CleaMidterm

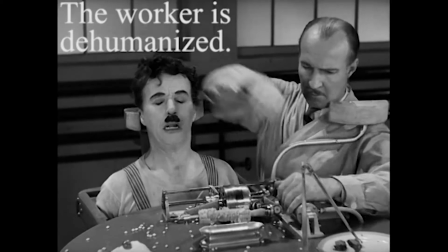With the close-up, the audience is able to read the tramp's pain, though the actors in the scene seem to be ignorant.
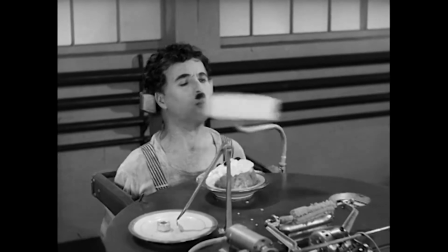In fact, the machine gets turned down not because of how utterly oppressive it is, but rather due to its lack of efficiency.
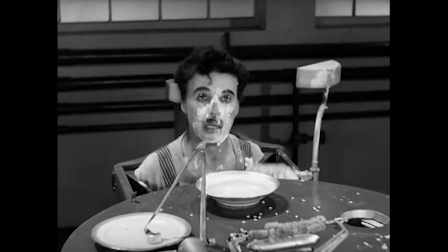The title card at the closing of the scene reads, "It's no good. It isn't practical."
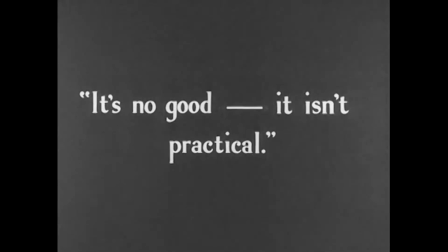Though title cards are fairly extinct at this point in cinema, the words are both comedic and disturbing, and truly worth Chaplin's writing out.
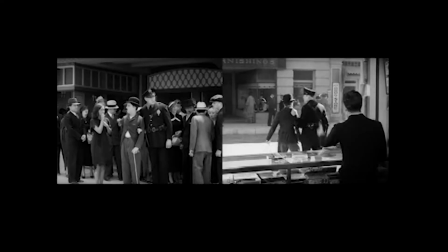Modern Times has a very cyclic structure, and the mirroring scenes, though varied in substance, tend to provide similar overall commentary.
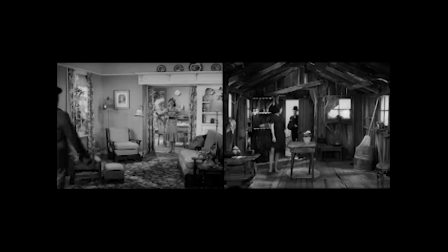I read the cycles as a symbol of capitalism headed nowhere.
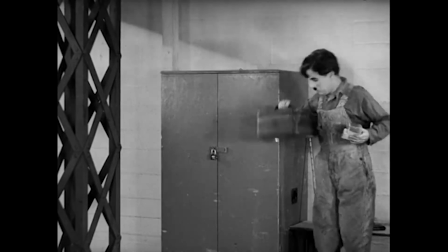In this vein, there are two factory lunch scenes that Chaplin uses to criticize modernity and capitalism.
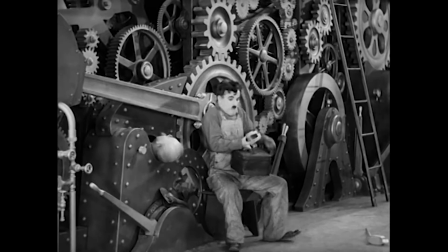The second scene is later in the movie and does not involve the food machine, but still manages to show the dehumanization in a factory.
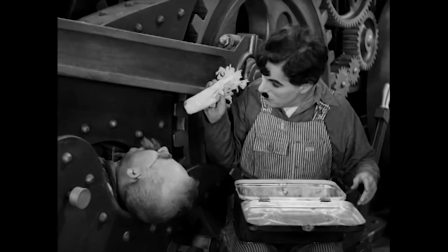The way the tramp forces food down his boss's throat and utilizes a turkey as a feeding funnel is incredibly distant and oppressive,
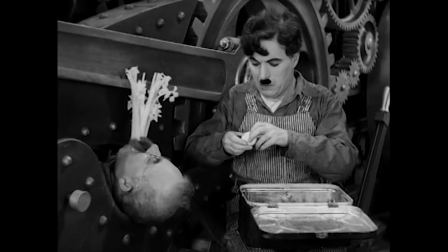but to the tramp seems appropriate because his standards have been influenced by his surroundings.
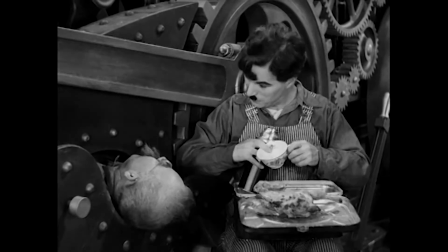Humans begin to oppress each other in the context of capitalism.
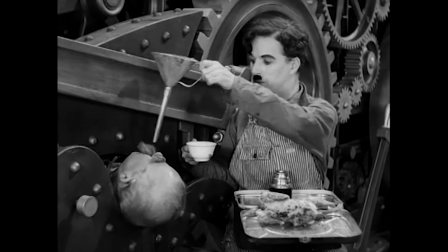The tramp here is so distanced from his coworker that he does not realize the funnel, the technology, is not the problem, and employs a turkey as a funnel.
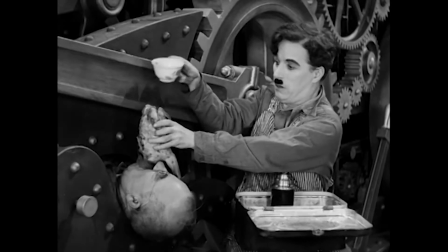This again emphasizes the disconnect between humans caused by distancing technology.
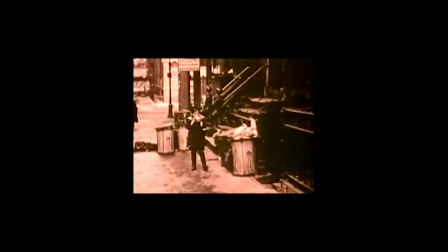Chaplin is known to take very heavy themes and make them watchable to an audience.
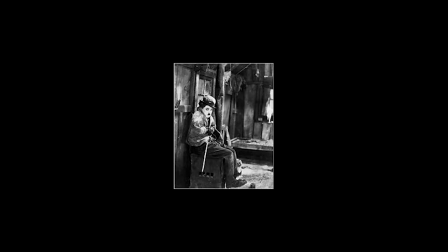He sends a lot of messages, but takes care in doing so, in a way that allows people to laugh.
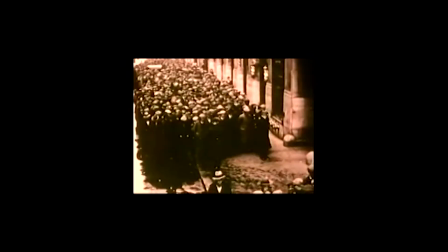Says Fisk, "Let us realize that at the age of 26, Charles Chaplin has made the whole world laugh.
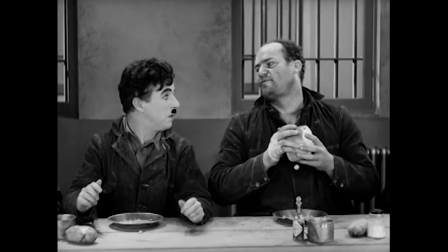This proves that his work possesses a quality more vital than mere clowning."
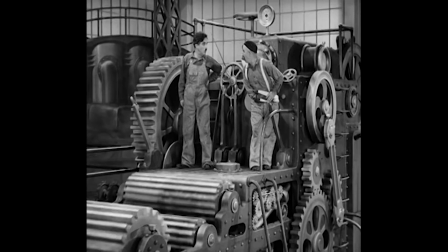Chaplin made everything in the factory appear humorous, from the large, silly gears all about to his ridiculous job on the assembly line.
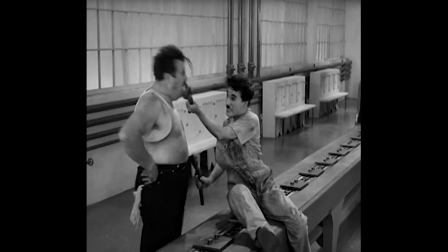He used comedy as an outlet for change, or as an expression of a reluctance to it.
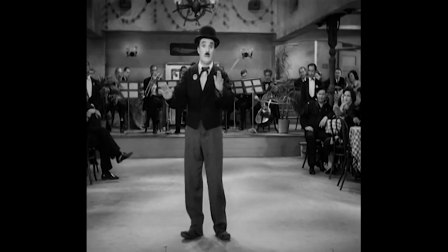He pokes fun at the idea of talkies by allowing his only speech throughout the whole movie to be a song of complete gibberish.
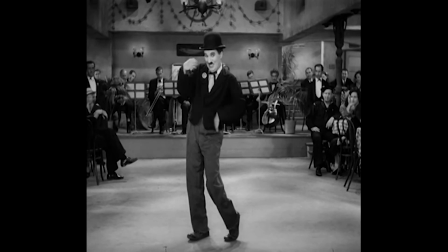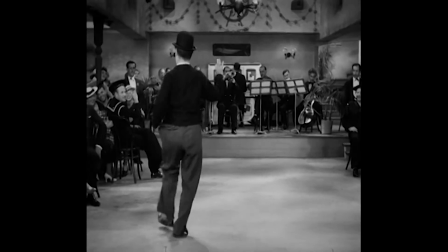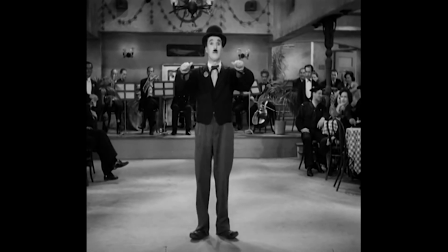According to Charney, modernity generated a perceptual climate of overstimulation, distraction, and sensation.
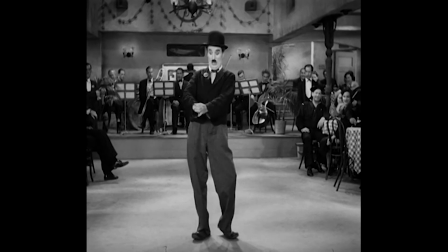Much like the different parts of a production line famous to Fordism and Taylorism in the industrial age,
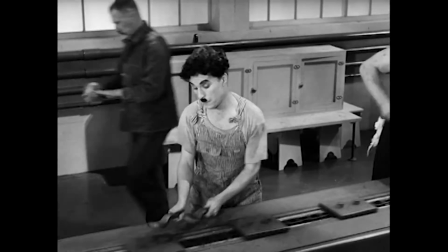making up the whole of a product, an idea in cinema is separated into individual moments that make up a whole, and the way we distinguish these moments is through sensations.
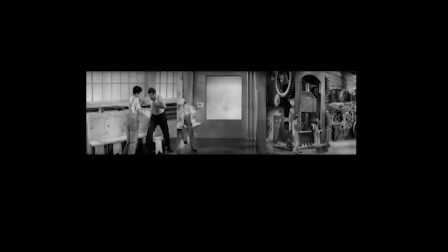The thought that a moment is a discrete marker of sensual response is an idea distinct to modernism,
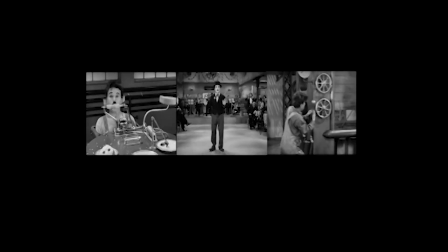where thinkers believed that people were alienated from their present.
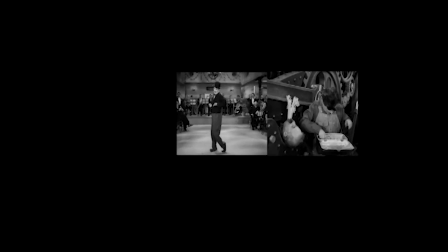So this idea of moments that bring sensation, this idea of Chaplin's gags that inspire momentary laughter, this idea in itself is a concept central to modernity. In this way, Chaplin tells a tale of modernity through the experiences of modernity,